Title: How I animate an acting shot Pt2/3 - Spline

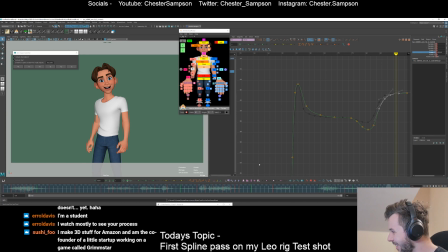145:06 I do two things. One pays me, the other one doesn't yet. You're a student, you watch most of you see my process. That's cool. Hopefully some of these tips and things help you for sure. Animation's a real tough one to get your head around.
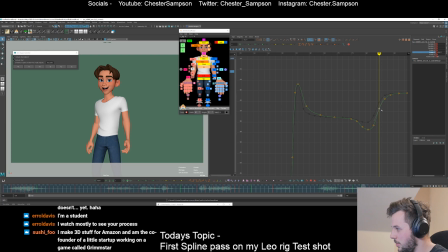145:21 It took me years. I was a student for 3 years in a university course and then another year or so before I got my first job or something. It was a few months definitely before I got my first job. It's very difficult. You make 3D animation, it's 3D stuff for Amazon.
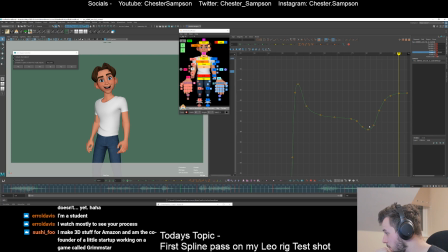145:40 Co-founder of Little Star, working on a game called Grimstar. Awesome. Oh, that's sick, man. Or gal. Can never tell with chat names.
At all. Not once.
Wow.
I didn't feel sick at all. Not once.
So yeah, the rotations of the wrists are feeling super stiff.
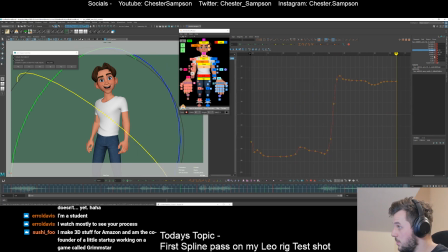145:59 I think that's what's causing that ending to feel super weird. So let's look at what the rotations are doing, huh? I'll drag this guy. And then it can come up. We can overshoot it, settle it in here.
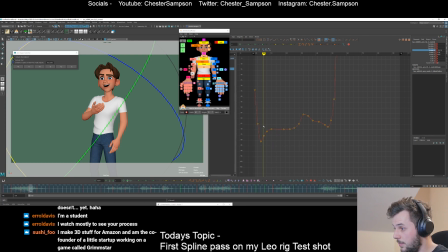146:17 Clean up some of this. Bum, bum, bum. Maybe make that a bit less flat. We're opening up here. So I guess I'm dragging for this open.
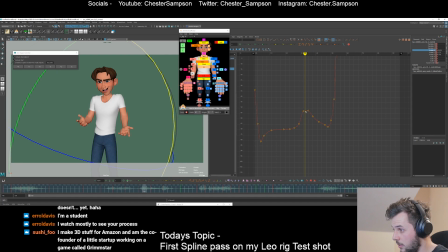146:34 I guess that's what I was doing in the blocking. So let's try and make that work. Cool. Just clean up that curve. I think we've got the intention in there, so we'll just make sure it's clean and then I'll get us most of the way. We can drag that, rotate.
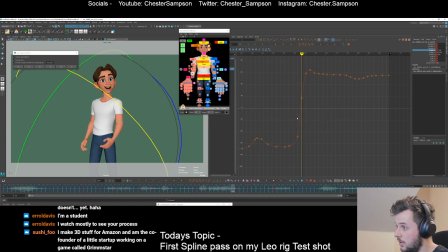146:54 I think that's cool. And then yeah, it can get to the point of overshooting. I think I want to settle it back here a bit more. I think that's part of the issue, is it looks gross because it's too overbent. Cool.
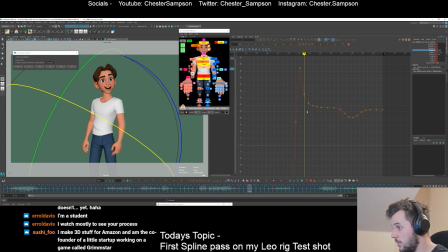147:10 Let's get this ease in a bit softer. I can delete some of these. Bum, bum, bum.
Once. At all. Not once.
Okay, so what am I doing in here?
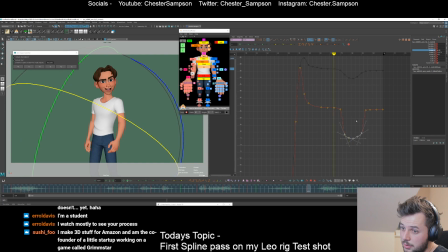147:22 I need to make a decision because right now I'm kind of half-assing and opening. I guess maybe something like this is what I'm going for, huh?
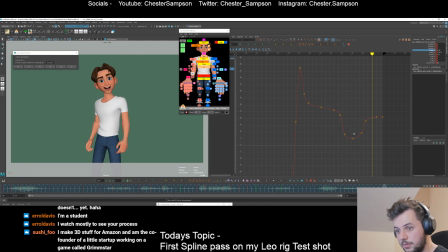147:41 Let's do that. We're opening it up once. And then closing it a little bit. Cool. That feels a bit less dead. The fingers are going to need to do something. Once. And some of the other rotation channels because they're dead at the moment.
At all. Not once. Feels sick at all.
Feels like it hits too hard right now. So I'm going to soften this out a bit.
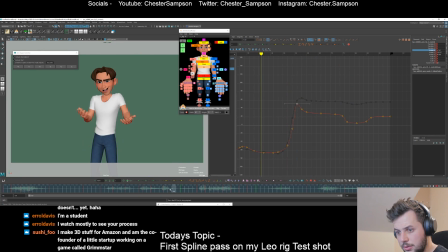148:02 Not once. Sick at all.
It's frame fluency. I think it's frames like this are just too much. So let's turn it down.
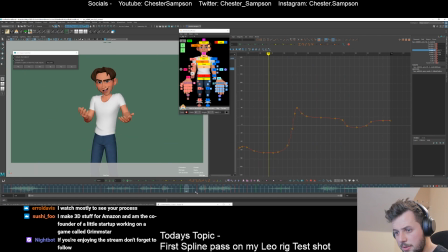148:15 Oh, not one at all.
Might be some of the other channels as well. Yeah. Yeah, I think that'll sort us out. Alright, what's the time?
Sick at all.
Okay, we're getting there. We're getting there. We'll get through these arms before we finish today.
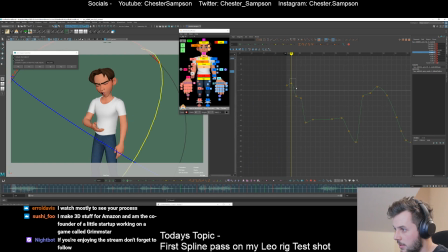148:38 As I say, a bit more of a boring one today. I definitely think splining is not spectator friendly. But that's fine. We'll get on to the fun facial stuff next.
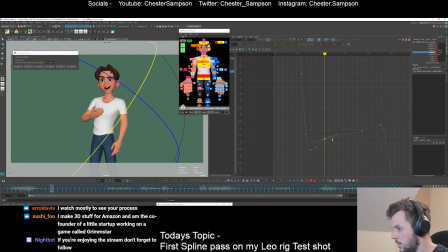148:56 Just going to tighten this up a bit and then have this give it a little bit of breathing room. What's happening in here? I don't think we need that. I think that's just distracting. I want to kind of ease into this, I think.
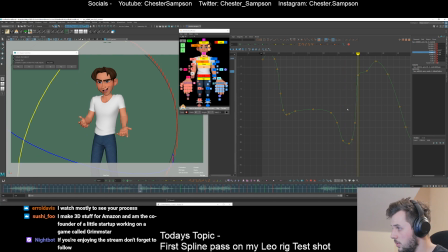149:22 Cool. We can open up. Cool. Open it and then start to ease back. Bang, bang, bang. Clean, clean, clean. Okay, what's happening in here?
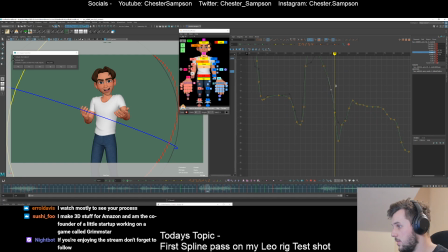149:41 This is where it's really dragging, so it's, I think it makes sense for it to be easing out for all of this, and then it starts to drag real hard in here. And then we can have it. Maybe we can do a little down apex there.
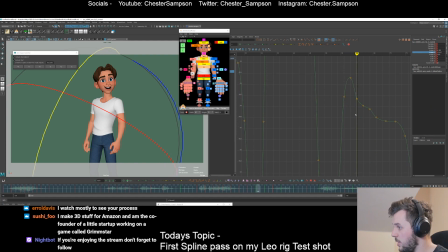149:57 and then this can ease in and bounce back. Yeah, so we're getting some real noise in here. This is a trouble area right now, and I think cleaning up these curves is gonna help that significantly. I'm just softening it out a bunch.
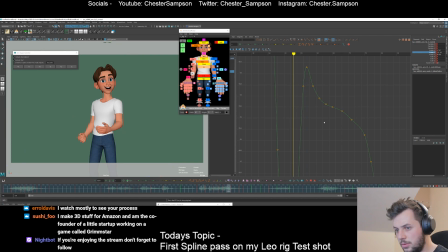So again, we need to make a constant decision on this part because we're just kind of awkwardly flailing.
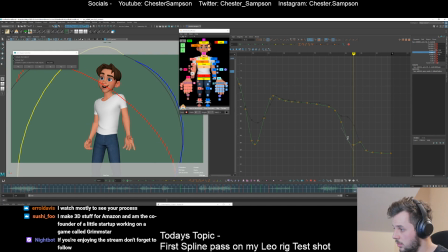I'm just gonna flip that curve so that it settles back on itself.
Wow.
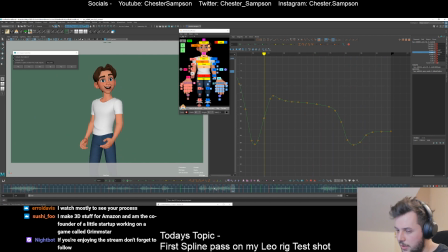150:49 Once.
So yeah, once. Now that wrist has a little bit of life. No. I need to open the hand once. For that movement, wow. I think. I didn't feel it at all. I think this Y is too delayed as well.
Once. Wow. I didn't feel sick at all. Not once. Wow.
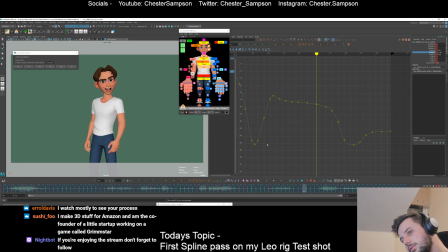151:05 I didn't feel sick at all. Not once.
Cool.
Wow.
So we've got one more channel I think we need to check on.
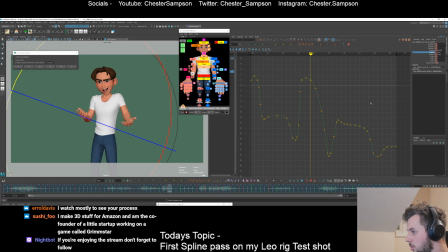Okay, so let's check on this guy. What's this guy controlling? See that linear. Clean this up a bit.
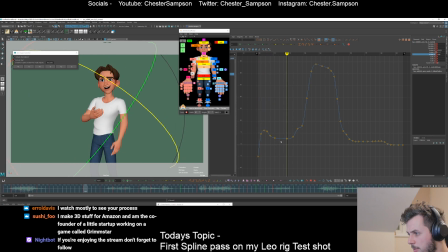151:38 Is that what I'm trying to do? Trying to overshoot that way? Maybe. That works. Cool, let's keep this simple. Yeah, so this is opening up that way, so we can drag it a little bit, and then it can flick open. Cool. Flicks open.
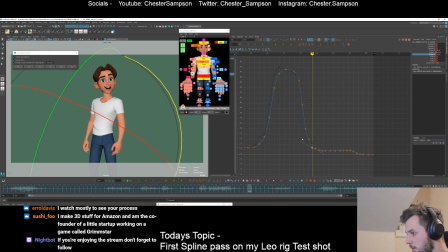151:59 Getting some dirt in here that we don't want, so let's clean that up. Maybe I do want something in here.
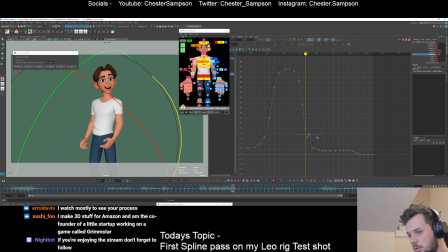Just a bit of a overshoot this way. Yeah, I mean, it's a bit gross right now, but maybe I can work something in there that would be good.
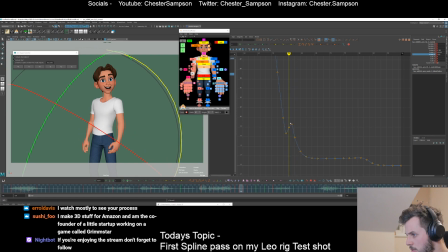152:36 My little grasshopper at play. Maybe it's one frame, maybe two frames is too much, huh? Oh,
not once at yeah, all.
That feels super snappy and horrible.
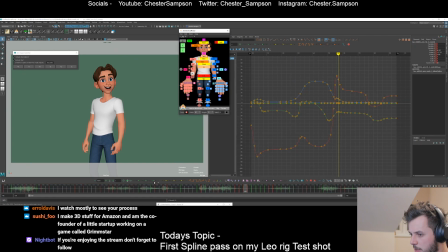152:56 I think it's this frame in particular, so I'm just going to key the frames around it and then soften this frame a bunch. Maybe soften this frame a bunch as well.
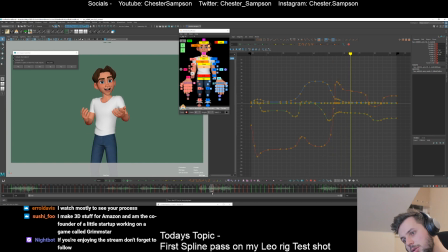153:14 Cool.
Oh, not at all. Not at all. Not once. Wow. I didn't feel sick at all. Not once. Wow. I didn't feel sick at all. Not once.
So we're getting pretty clean with this, man. Like,